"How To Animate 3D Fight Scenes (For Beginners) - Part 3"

I mean, let's get this to look just as good from the front.
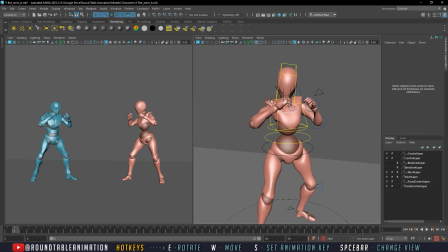And posing is one of those things you can just keep tweaking until you get it as right as you possibly can. So I think this looks a lot better. And it's a pretty good mirror to the other side.
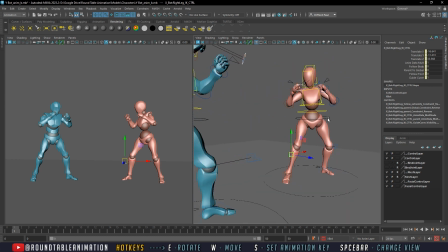[8:50]
I don't think there's any, I think this can probably go back a little bit more.
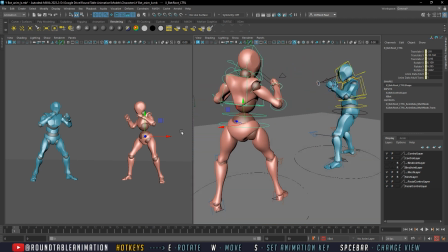[8:59]
Right, to really set that weight. Okay, so I'm going to hit S on my key.
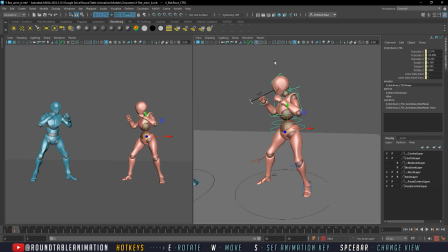[9:17]
I'm going to hit S on my keyboard, and that's going to set a keyframe on here. If you go ahead and change the timeline, it should be fine. But if you set another key, it won't set.
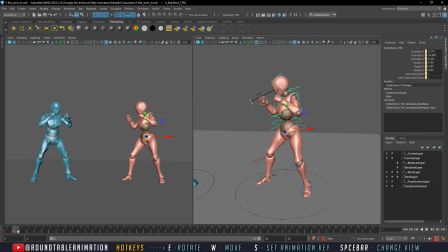[9:29]
So for the auto key to set in place, you do have to press the S one time first, and anything after the fact will set its own key. All right, so that is the first pose.
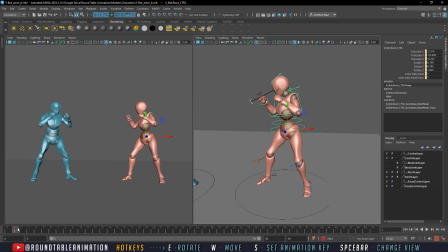[9:43]
So right now, especially for this one, we're gonna just set key poses to the same poses, the times they have here. If there's anything where I feel like, okay, we don't need necessarily a pose here, I won't set one, but for the most part, we're going to just go ahead and match up to the timing that the character has here.
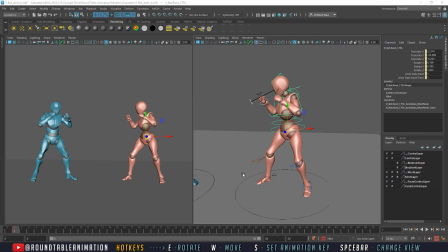[10:03]
So the first move is he's prepping in for a punch here.
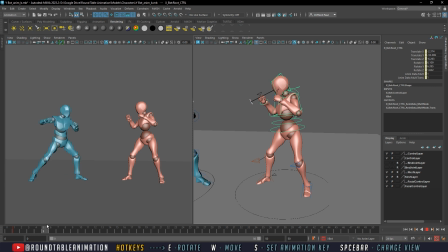[10:12]
So now the first thing is this punch is obviously not going to hit our character here. So I had set this pose up to be here to begin with, but we're going to adjust the pose, or adjust the location.
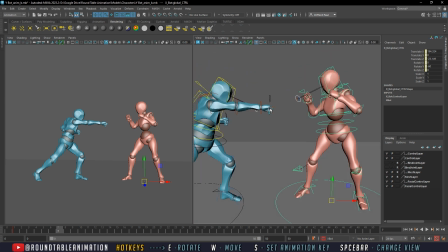[10:24]
So if we know for the most part it's going to be here, we can kind of eyeball it and change it up there. So let's say if we were to set it, well,
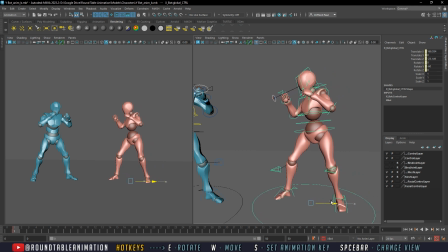[10:35]
key 1, and we can just move him a little bit forward, check back home frame 7, and it's there.
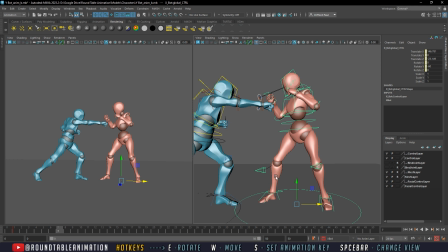[10:43]
Now we could move it a little bit closer to really double check.
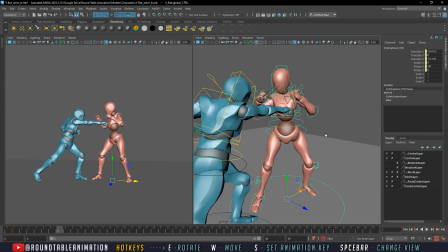[10:51]
And after that, that's a good, like, even though it's not necessarily gonna go through the character,
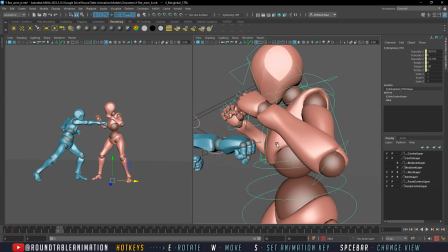[10:58]
I think it's a good enough spot where, you know, if the animation is playing pretty quickly, you're not going to,
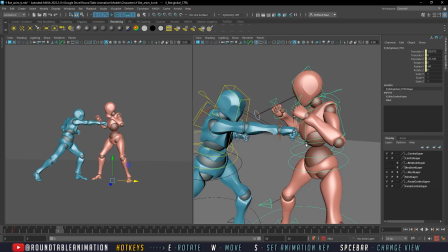[11:06]
if I were to make a reaction animation here, it would be believable that it was here. It would have been believable if it was over here, but it's a lot more believable if it's here. So we could make it a little bit, you know, closer if you want, but for me, I think it's good right here.
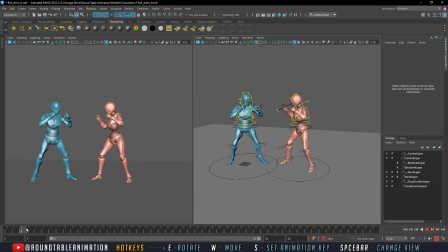[11:18]
So because the first move is a cross like this, we're going to set up a block.
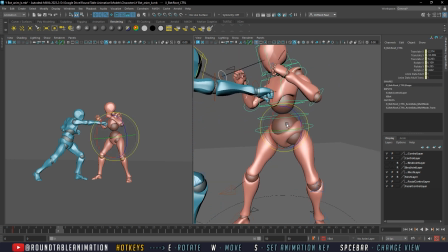[11:26]
So the block is going to,
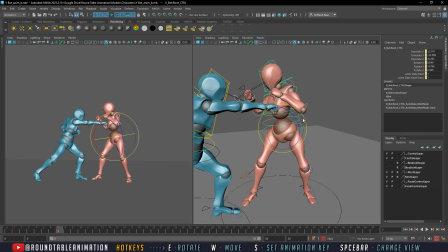be like a medium block, a very fighter
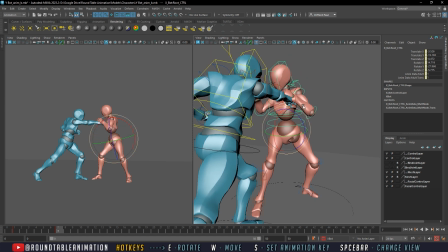[11:42]
game type of block where we're just blocking with the side of our arm.
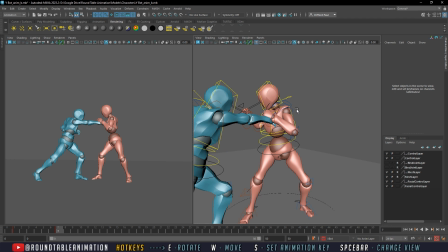[11:48]
You know, nothing too complicated. For the purpose of it, especially a defensive character, I really want to do strong poses,
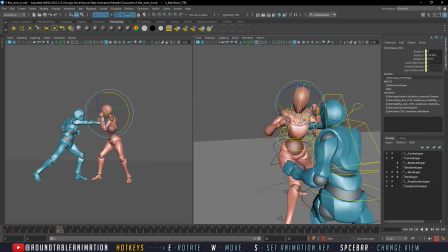[11:59]
and you want to sell the animation hit, right? Because a big thing about these fight choreographies is that it's not only just the character who is
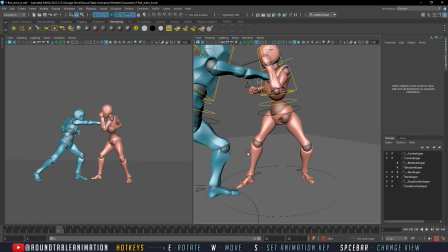[12:15]
doing the attacking, it's the character who is receiving the hit.
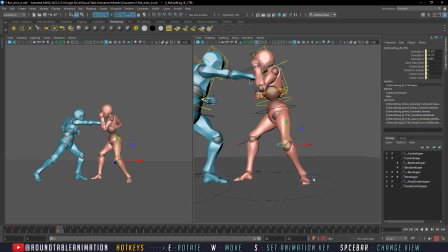[12:20]
If the person receiving the hit is not phased or not 100%
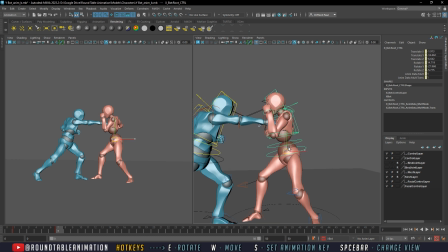[12:29]
selling the hit, whether it's supposed to be strong or weak, then you kind of, you know, you lose all of that momentum.